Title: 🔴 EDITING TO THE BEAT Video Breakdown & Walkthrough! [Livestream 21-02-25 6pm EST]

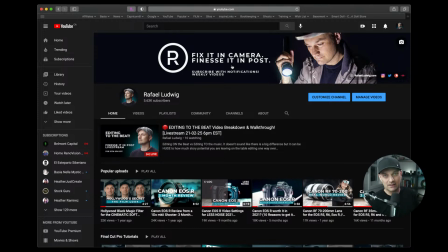2923s
I wanted to be a cinematographer. So I understand lighting, and I wanted to explore that a bit more and share all the good things. And especially for people that would be creating this content to then send it to people to be able to edit or to have a easier time in post-production.
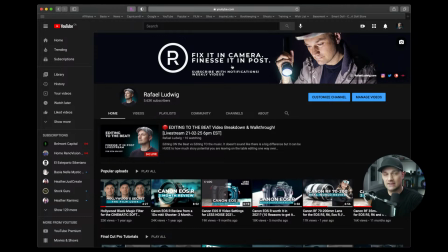2941s
So it's like, if you fix it in camera, you'll be able to then you'll finesse it in post and you'll have a much better time. You'll be a happier camper for it. So I still wanted to have something light. I didn't want to have like an aperture light or something like that. So I was like, okay, I'm going to use a flashlight. But then everything about this picture is about shining a light onto what?
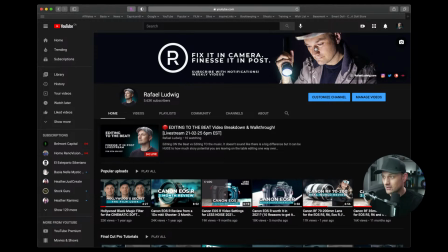2961s
What am I looking at? It's something down here. But then subconsciously, it's me shining a light on this. That's what I'm trying to communicate. It doesn't mean that that's what you get from it. But on a subconscious level, I'm looking at I'm shining a light on all this great content.
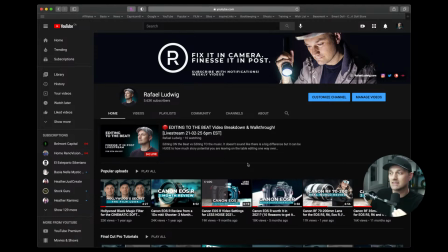2981s
Now, this may be me thinking way too hard at it, but that's what I was trying to go for without kind of knocking people over the head. So again, this is the basic knowledge. It's like, okay, it's a guy with a flashlight, fix it in camera, finesse it in post.
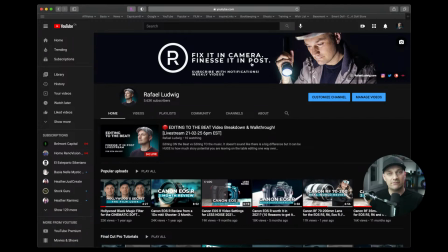2996s
But when you put all that together and you look at it for a split second, you walk away from it, you're like, what is he looking at? I don't know. And just like, and there's that little bit of mystery. What do you guys think? Do you guys agree with that analysis of it, or was I overthinking it?
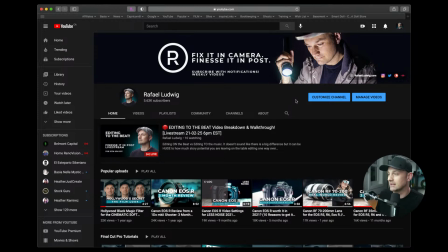3012s
And I overthink everything. So the answer is yes to that one. But what do you guys think? What do you guys get from this kind of banner? I don't want this to turn into a channel review or anything like that, but you guys are already subs, so I appreciate, and I know that you guys have looked at it, and I know that you guys gave me that thumbs up and subscribe.
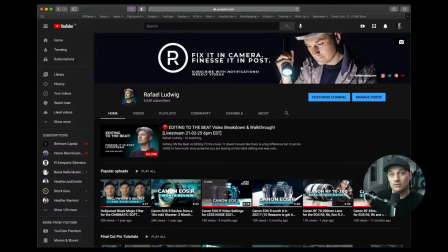3031s
So thank you again for all that. So again, it's really finding those moments in the footage. It's finding those moments in everything that you do. That's why choosing the right camera angle based on what you're trying to communicate. That's why choosing the color scheme. That's why having like red communicates something, blue communicates something. The way a light lands on a face communicates something. The way a character is looking up, down, the way, if you, like, for instance,
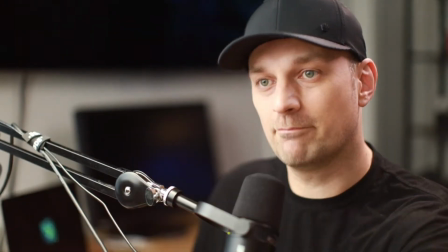3075s
if you frame a shot like this, it's like that person is talking to someone, and you give this room,
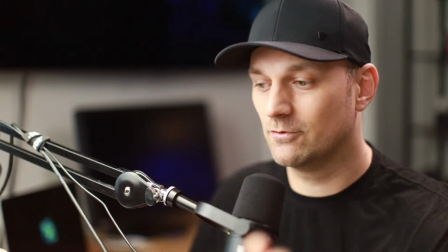3084s
like this would be considered a
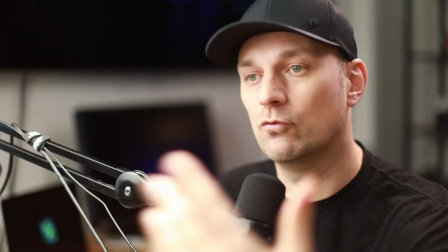3088s
medium close-up or a close-up, where the actor would be talking to someone, and you do the shot, reverse shot.
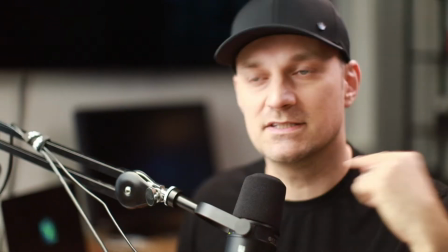3095s
And this is just, you want to be able to see enough expression in their face. But if you go to a wider shot,
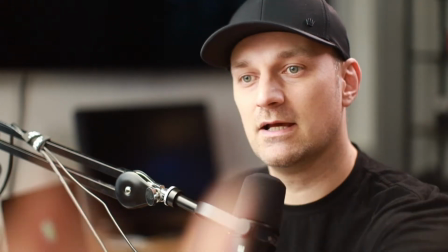3103s
because there's leading room, you know that they're looking that way, that there's something in front of them that the audience should be paying attention to.
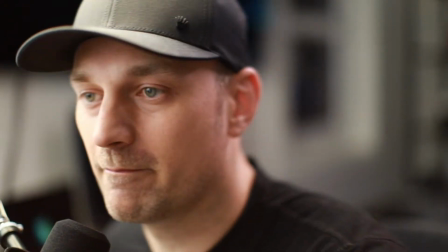3111s
But if you have them kind of like this,
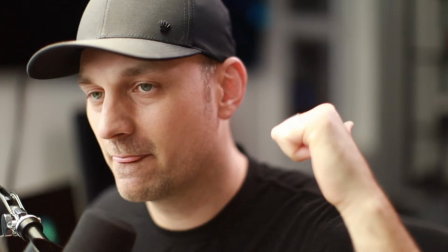3115s
then subconsciously the audience starts thinking about, well, what's behind them?
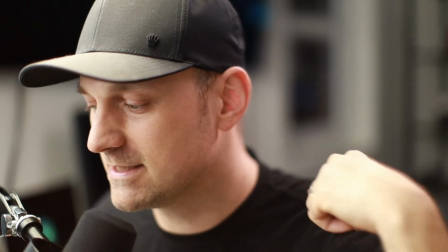3120s
What's going to be coming? Like, why is this area back here exposed?
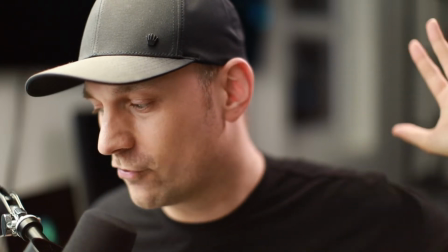3125s
Like, should I be looking for something? And this is where those horror movies where you see something go back here. So it's like there's so much in the cinematic language that can be done from how that can be done in just the writing, the words that are used, and then the way the words are put into order. And then, exactly, it's guiding the eyes. You're directing the audience where to look. And it's a very powerful thing. And if the camera is low looking up, then that shows that whatever the camera's looking at has more authority, has more power in it.